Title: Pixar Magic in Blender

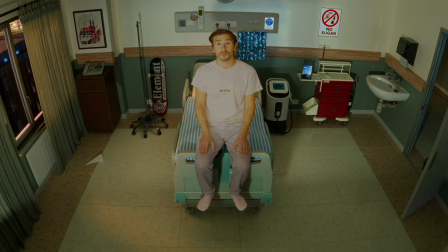[0:01]
I'm slowly building the sets for my next animation film. However, this set feels a bit dull, doesn't it?
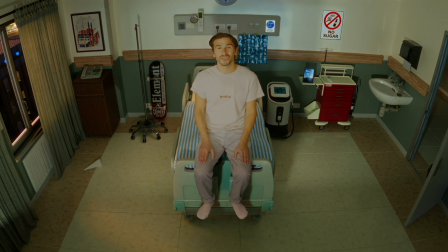[0:08]
It's missing that magic, the Disney magic. So in this video, I'm going to show you how I go from this into this.
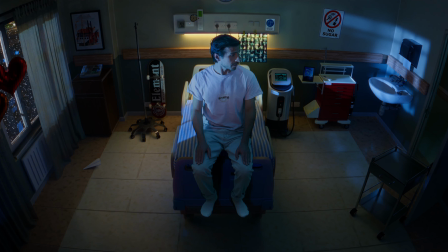[0:16]
Yeah, this is more like it. I'm liking the colors and lighting. We've got something here, I think. I think it's obvious from that render that the key to visually magical renders is lighting. We'll dive into lighting later because there are some other considerations which make Pixar films so visually magical. Let's dive into some shots and try to figure out why it's so appealing.
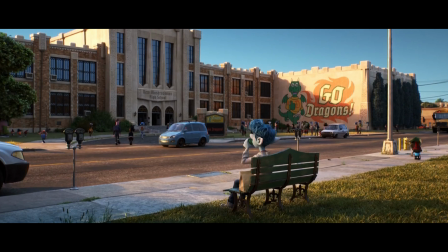[0:44]
If we take a look at Onward as an example, you'll notice something fascinating.
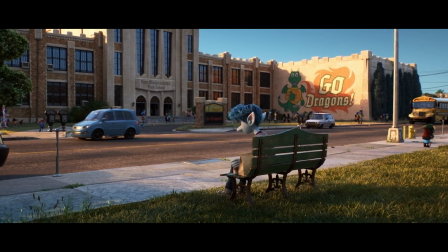[0:50]
Remove the characters and the environment looks somewhat realistic. But there's something a little off, in a good way.
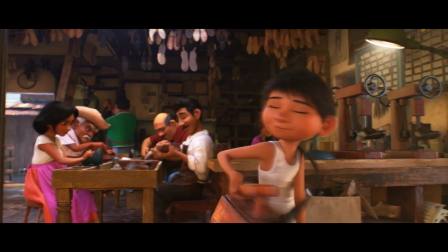[0:59]
Pixar plays with the scales of everyday objects to make the world feel both familiar and whimsical.
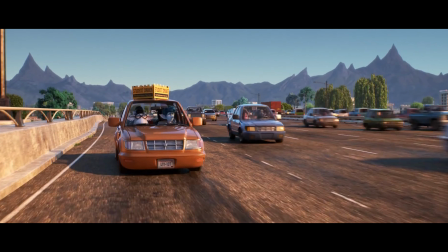[1:06]
These cars look very functional, yet incredibly cute and compact.
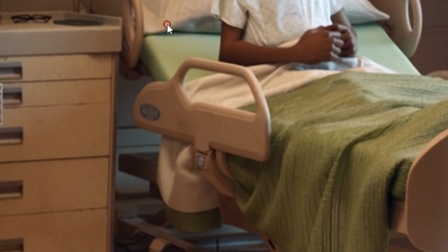[1:11]
Pixar also seems to keep objects smooth and simple, with rounded edges.
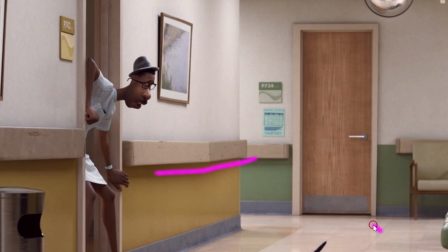[1:19]
Look at this corridor scene in Soul. They try to avoid straight lines, like these ceiling grids. They have a playful bend to them. It's a realistic environment, but it's been tweaked a little to have that storybook feel. To capture this style, I went back to my assets and made some tweaks.
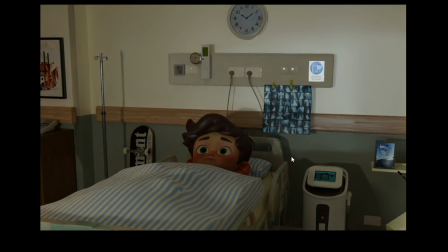[1:37]
I started by softening the shapes. A lot of these assets I downloaded from Blender Library and Sketchfab.
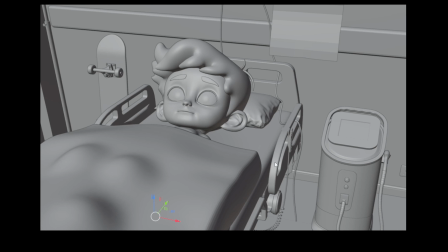[1:45]
For example, this bed was a great start, exactly what I was looking for, but I'm not liking the flat areas.
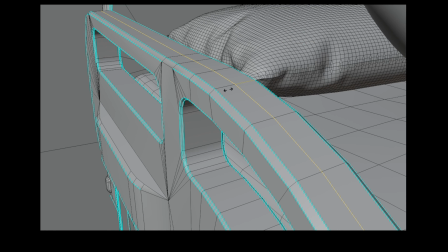[1:53]
So I added more edges and played with the scale to round it off. I also added some bevels to the corners to get rid of the sharpness.
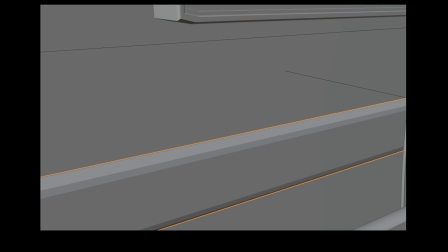[2:04]
There are different ways to do this. I use Blender's modifiers to add bevels. Disclaimer, these are not tutorial videos, but more of a behind the scenes while I try to make my animation film. I will show you the techniques, but if you want to learn them further, I encourage you to check out these YouTubers. I'll put the links in the description below.
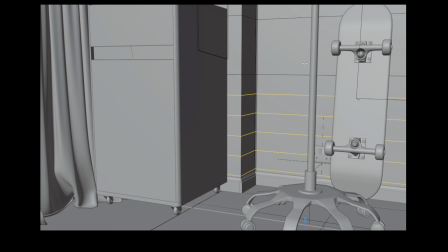[2:28]
Next, I added more geometry to the walls and used a soft brush to break up the rigid lines.
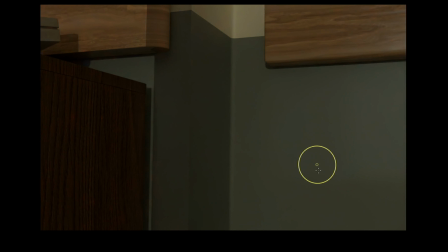[2:36]
It's a subtle change, but it makes everything feel more organic. Another thing that Pixar does brilliantly is adding imperfections to make objects feel lived in.
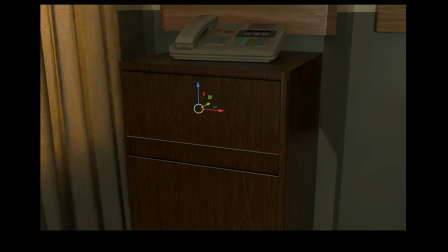[2:48]
Whether it's tiny scratches, dents, or grime, these imperfections give depth to their world.
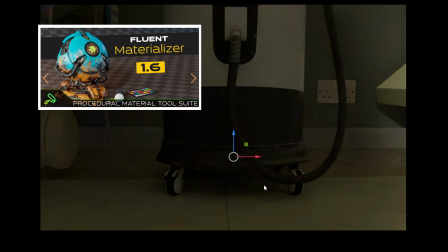[2:54]
I use an add-on called Fluent Materializer to add these imperfections like scratches.
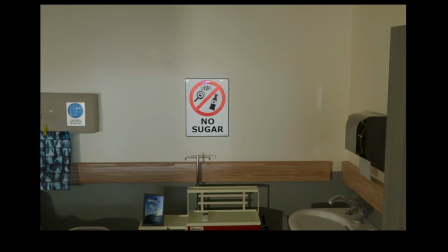[3:01]
It's a paid one, but I think it's worth it. The wall is too plain, so I added some dirt and grime.
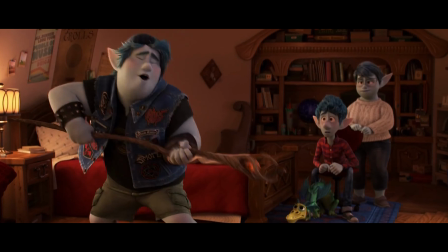[3:09]
Pixar usually keeps objects smooth, so I should be careful and not try to make it hyper-realistic. Yet with the wear and tear, the scene is starting to come to life. Disney is a master of using color to evoke emotion and guide the viewer's experience.
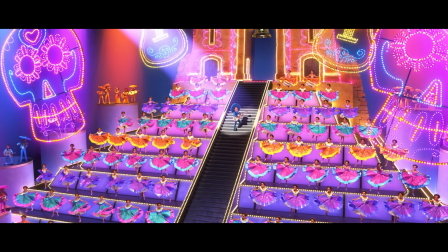[3:24]
Think of Coco's vibrant colors or Frozen's cool icy tones.
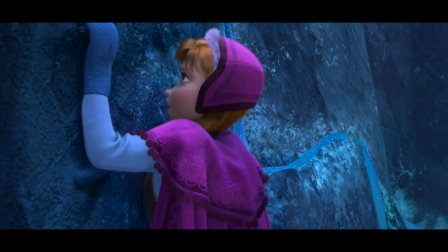[3:28]
Each scene is deliberately color graded to enhance the story.
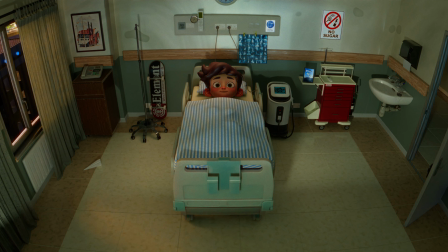[3:32]
So that's why in my film I decided to change from this yellow fluorescent lights to a blue moody scene.
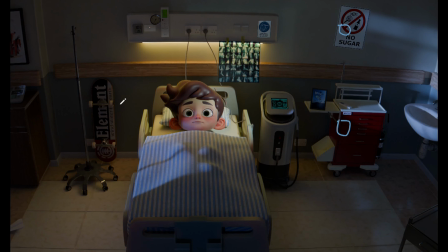[3:39]
Having a wide variety of colors can be distracting, so I tend to stick to the same color of each. So these reds are the same, and so are these blues. Finally, onto the main event, lighting. Pixar films are lit in ways that are both cinematic and character-focused.
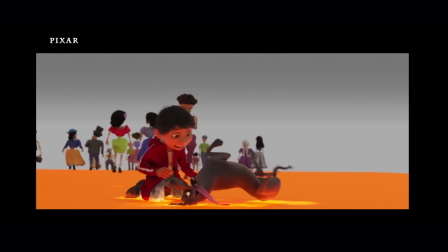[4:00]
Lighting can transform an average scene into something magical, but it's also where I struggle the most.
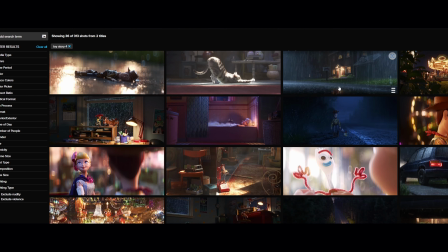[4:07]
That's why I always look for a reference image which is closest to my film in terms of the mood that I'm gunning for.
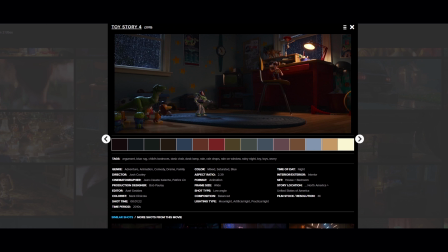[4:15]
This image is from Toy Story 4. I love the dark blues and how it's contrasted by this warm orange light.
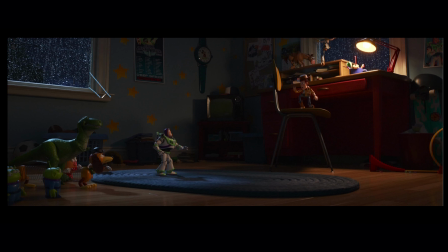[4:23]
From this image, I try to figure out what lighting was used. There are some obvious sources of lighting, like the window and the lamp, but others are not so obvious.
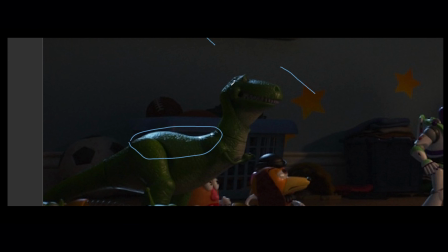[4:35]
See the rim lighting on Rex to make him pop.
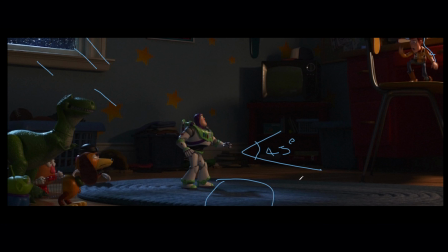[4:39]
There also appears to be some key light which is angled about 45 degrees on the side. This is also to make the characters stand out and separate them from the shadows.
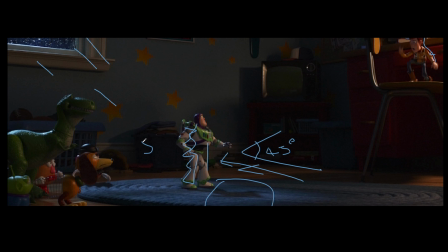[4:52]
It's on the opposite side because usually the shadow side is filmed, as it makes for a far more interesting shot.
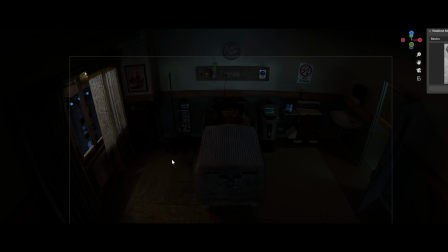[5:02]
I started off by killing all the lights in my scene except for the world HDR light.
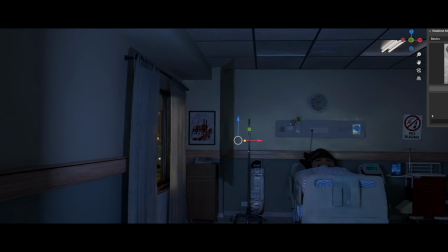[5:08]
Then I slowly added lights one by one, starting with this angled key light first.
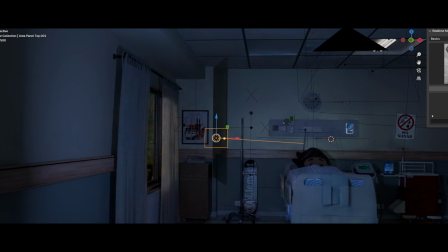[5:14]
I love when light comes in from the windows, but Blender
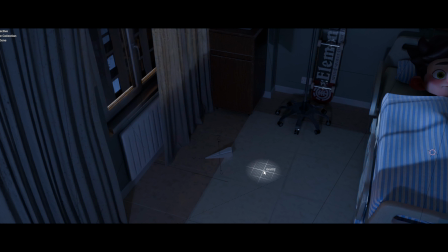[5:19]
struggles with this, so I have to fake the window light using a globo light that has a window stencil.
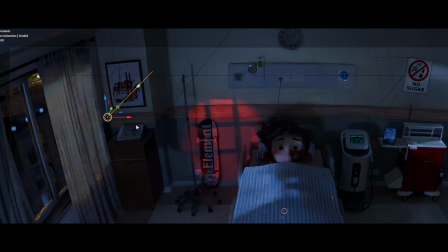[5:27]
I always mess around with globos in every scene because it creates a more interesting shot and it's also a bit more realistic.
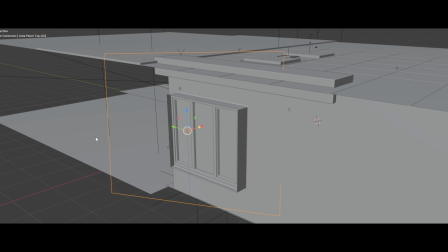[5:36]
So when I added some globos through the window,
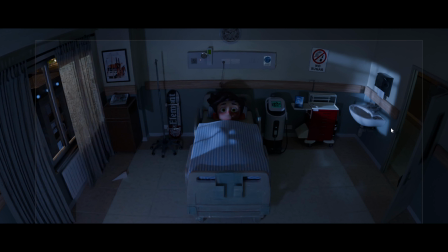[5:39]
I got some interesting shadows on the wall and also on the character, which is important as I want him to stand out.
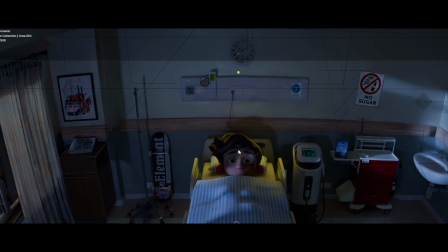[5:47]
The audience's attention should be on the character. The rim light here was very effective in making the character pop.
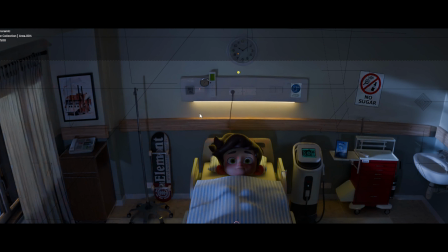[5:55]
However, the light is not believable, so I added a practical bulb to show where the light source was coming from. Now it's believable. The character's face is also too dark,
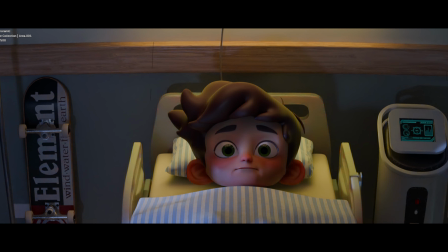[6:09]
so I added some key lights to brighten the face and a further top light to add more light and draw the character out.
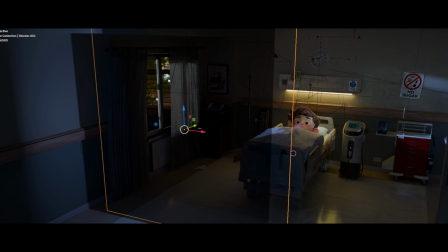[6:17]
Blocking light is as important as adding light, so I added a bunch of black panels with some transparency to cast shadows around the room.
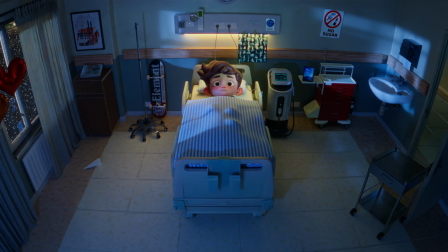[6:27]
If we compare the images, the shadowy one is far more interesting. Final few adjustments to really bring the scene to life. It's all about the finer, small details.
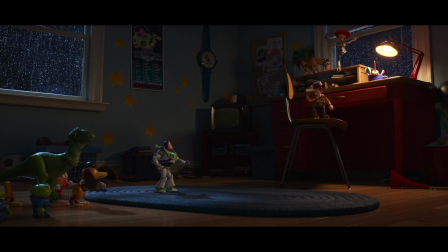[6:39]
For instance, the windows. I liked how in Toy Story 4, the window had droplets which had some emission due to the street lights,
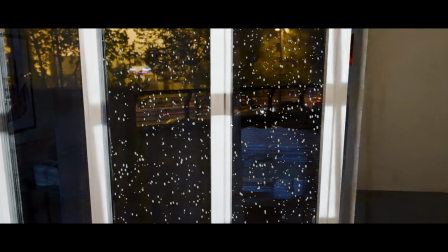[6:48]
so I added these onto my windows using a hair particle system.
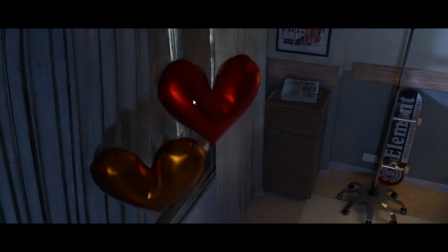[6:54]
Finally, I added some foreground elements like this balloon and tray to add some depth.
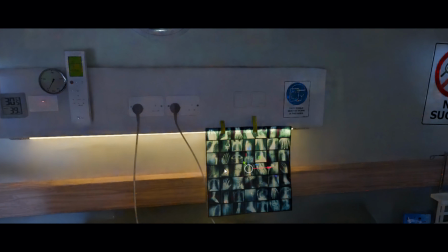[7:00]
Also, an X-ray picture with some transparency to add to the story.
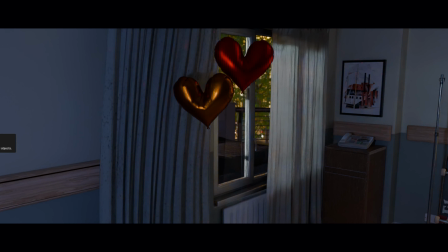[7:05]
Then a little bit of fog around the window area to enhance the lighting. So that's how I took a pretty dull environment and made it look a bit more Pixar-like and something that's a bit more interesting. I think it's all about finding the balance between photorealism and stylization, and then adding imperfections and obviously mastering the lighting. Yeah, let me know in the comments if you have any other tips, tricks, or hacks to get your renders looking amazing and more Pixar-like. That would be appreciated. Anywho, thanks for watching. Peace!